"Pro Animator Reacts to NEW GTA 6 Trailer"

So we all know GTA 6 Trailer 2 came out the other day, and I figured I would watch it with you guys as a professional animator to give my 2 cents and appreciate the amazing artistry that went into this game. Now, I'm not a game artist. I know there's a lot of technical things that they achieved. I'm just going to be talking about how the characters move.
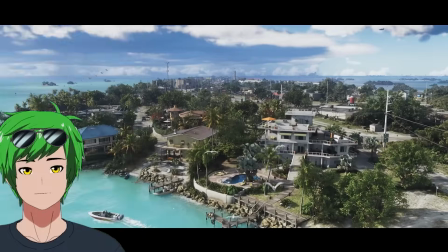15s
I'm your friendly professional animator, Professor Goo. Let's jump into it.
What you doing up there?
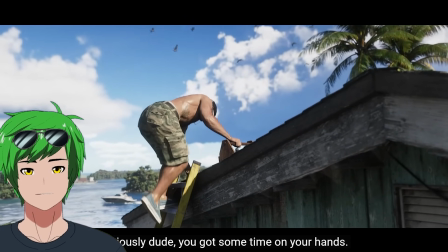23s I'm just fixing some leaks. Seriously, dude, God. you got some time on your hands.
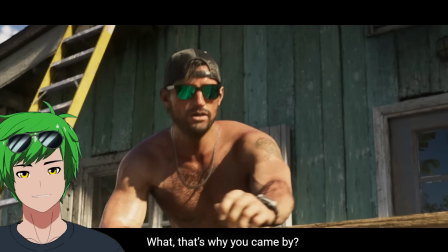27s I got some properties with paying tenants. Oh, that's why you came by? Just go get me my checks.
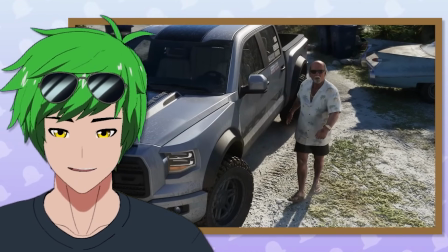34s See you, Brian.
So the first thing people might be curious about is this hand animated or is this motion capture?
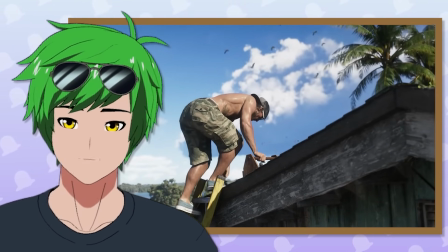39s
The amount of micro movements and detail and great quality acting that we see in how these characters move tells me this is most likely motion capture.
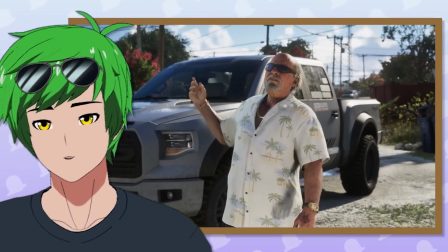46s
And with mocap as good as this, you can really capture the actors' actual performances, which is awesome.
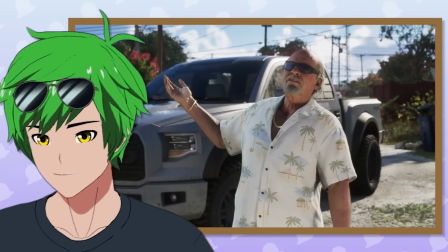51s
And I imagine they got a lot of really good actors because the movements here feel really, really good and believable as well.
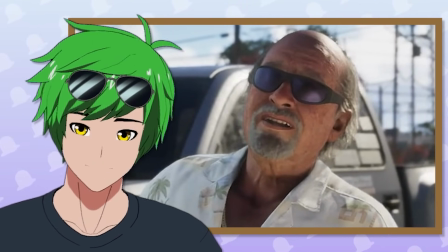56s
Although there's some things here that are telling me that the facial animation actually might be hand animated or might be animated by some sort of algorithm.
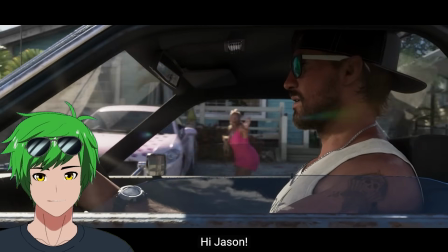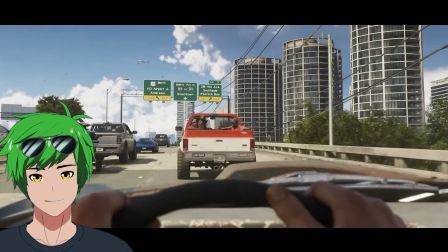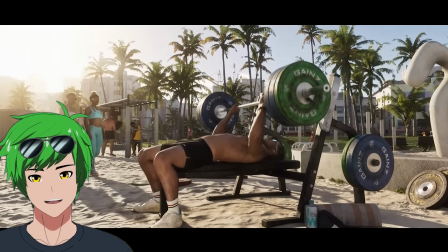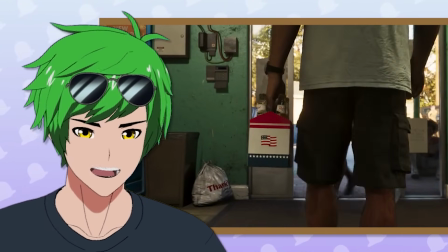79s
The weight looks a little off here for the beer can. Although the liquid in the beer cans is moving, which is insane.
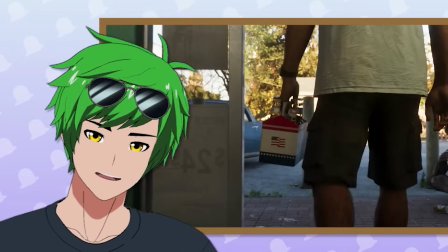85s
But yeah, typically for a 6-pack of beer, it's gonna be a little heavier than what is being shown here.
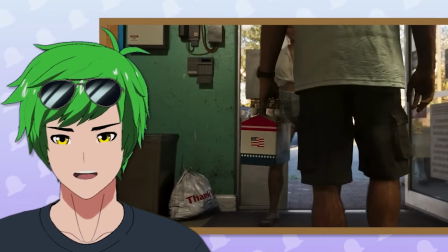91s
So it's got a little bit of like small issues with the animation in terms of its believability there.
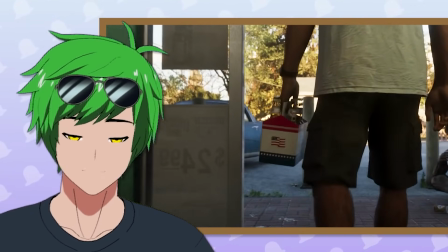96s
But what's crazy is that normally for a video game, that wouldn't really bother me.
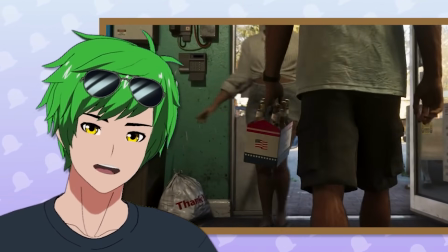100s
But for some reason, I'm feeling like, oh, if only if it was a little bit better, I would feel more immersed because the graphics are so good.
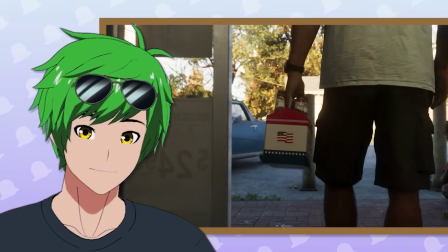107s
It actually makes me feel like I'm watching live action.
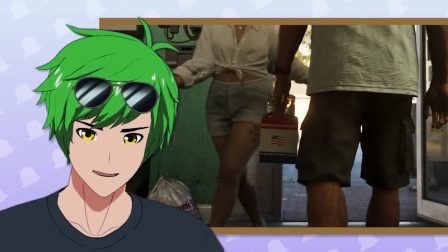109s
And so I'm noticing all these weird like imperfections when I normally wouldn't for a video game like GTA, which is a huge testament to how crazy good the graphics are in this game.
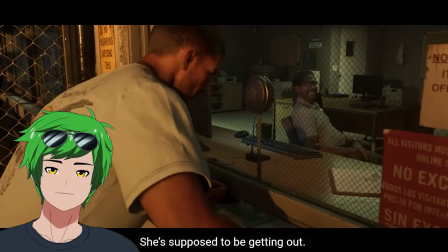118s
It's insane.
I'm here for Lucia Caminos. She's supposed to be getting out. What's your name?
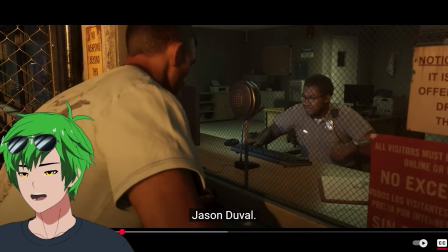123s Jason Duval.
What? Dude, that looks so real. Look at that movement, dude.
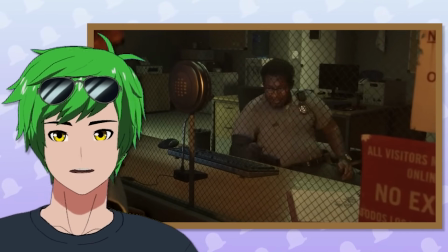128s
Like the acting here is crazy. When he's sort of like bringing himself up in the chair, everything is perfectly balanced and he just rolls up. It's just incredible how they got all of that captured. I do actually wonder if the mocap actor was actually sitting in a chair that rolls, because I think he has to be.
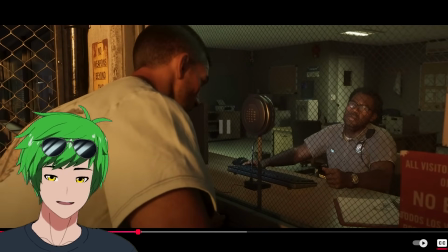141s I think you heard before. You might have.
Yeah, there's 100% a real set that they're talking through.
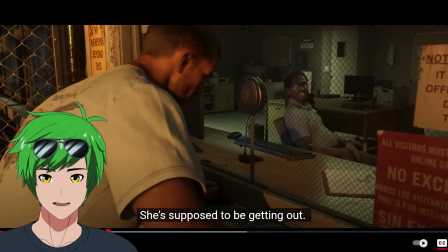147s
This is kind of crazy. Like, look at this. Look at this again. He's in a chair, right?
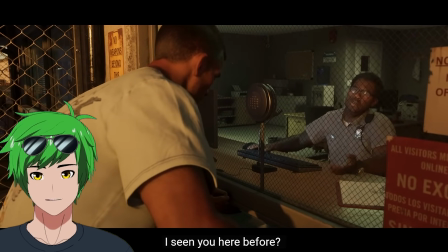152s
He leans and he rolls. Not only that, but he pushes the keyboard up a little bit. All that stuff that's happening, like in order to get that motion captured, it's going to take a lot of work. And I do think that they probably put in the work to have actual set pieces on set. Oh, very cute.
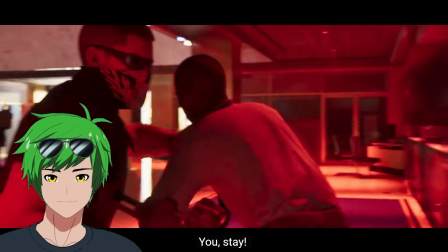170s Hands above your head, now! You, stay. The new beginnings.
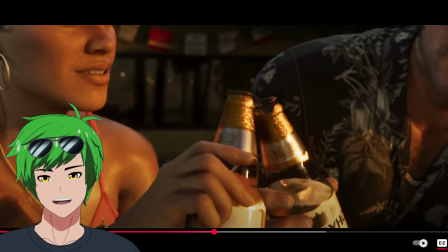176s
This is always a tough thing to get right. Like just in general, having things contact. They did a really good job with it, but like the weight could be a little bit better.
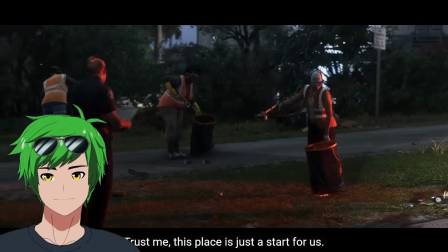186s Trust me, this place is just the start for us.
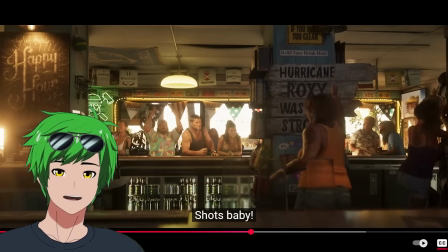188s
Yeah, it looks like, I mean, in general, I will say they're doing an amazing job, but you'll notice oh my God, the bell ringing looks amazing.
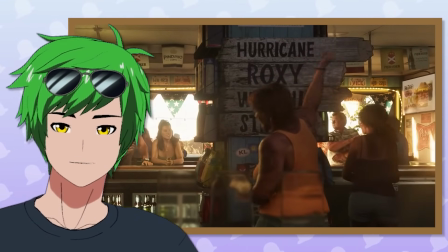196s
That is, you know, 100% an actual person ringing a bell with some weight to it.
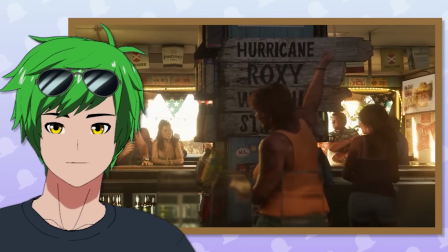200s
You can kind of see how the body kind of moves back and forth a little bit, countering that movement. That's because of something with actual weight being pulled and moved around.
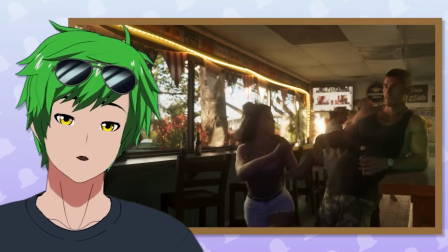208s Only thing that matters is who you know.
That grapple right there is actually kind of insane.
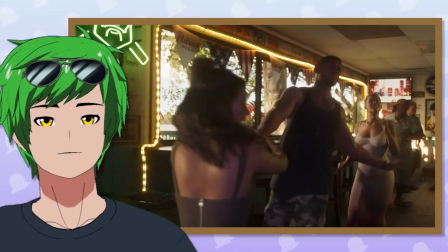214s
The amount that she's leaning forward there and the amount that he's leaning backwards there, resisting that pull, all of that is extremely natural.
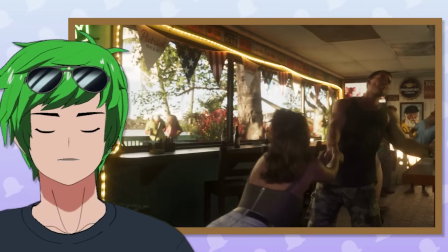220s
And it is only really possible, in my opinion, if both of the actors are in the same volume, recording at the same time, actually interacting with each other.
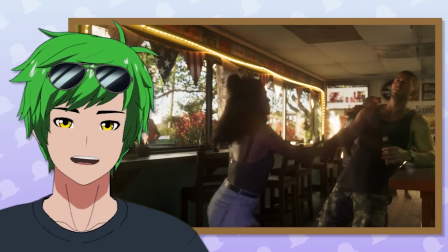227s
But even then, the animators still have to make the contact points feel perfect. They have to make sure there's no clipping, make sure that the weight still feels intact while cleaning up everything.
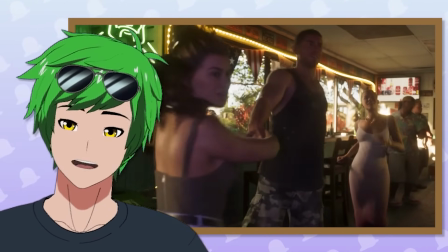235s
It feels gorgeous. That is attention to detail.
And what you got.
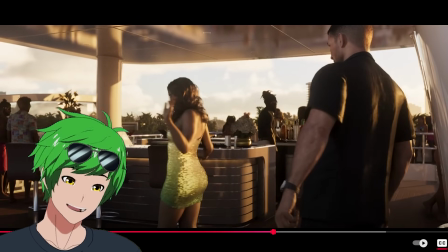239s
Speaking of attention to detail, I mean, Gonna do this, we're doing it right.
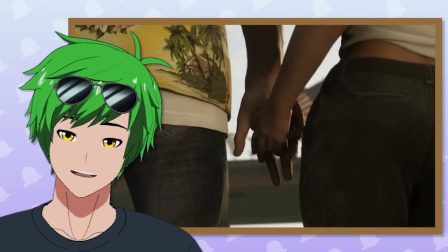245s
So this is actually one of the hardest things that they're doing here, which is hand holding.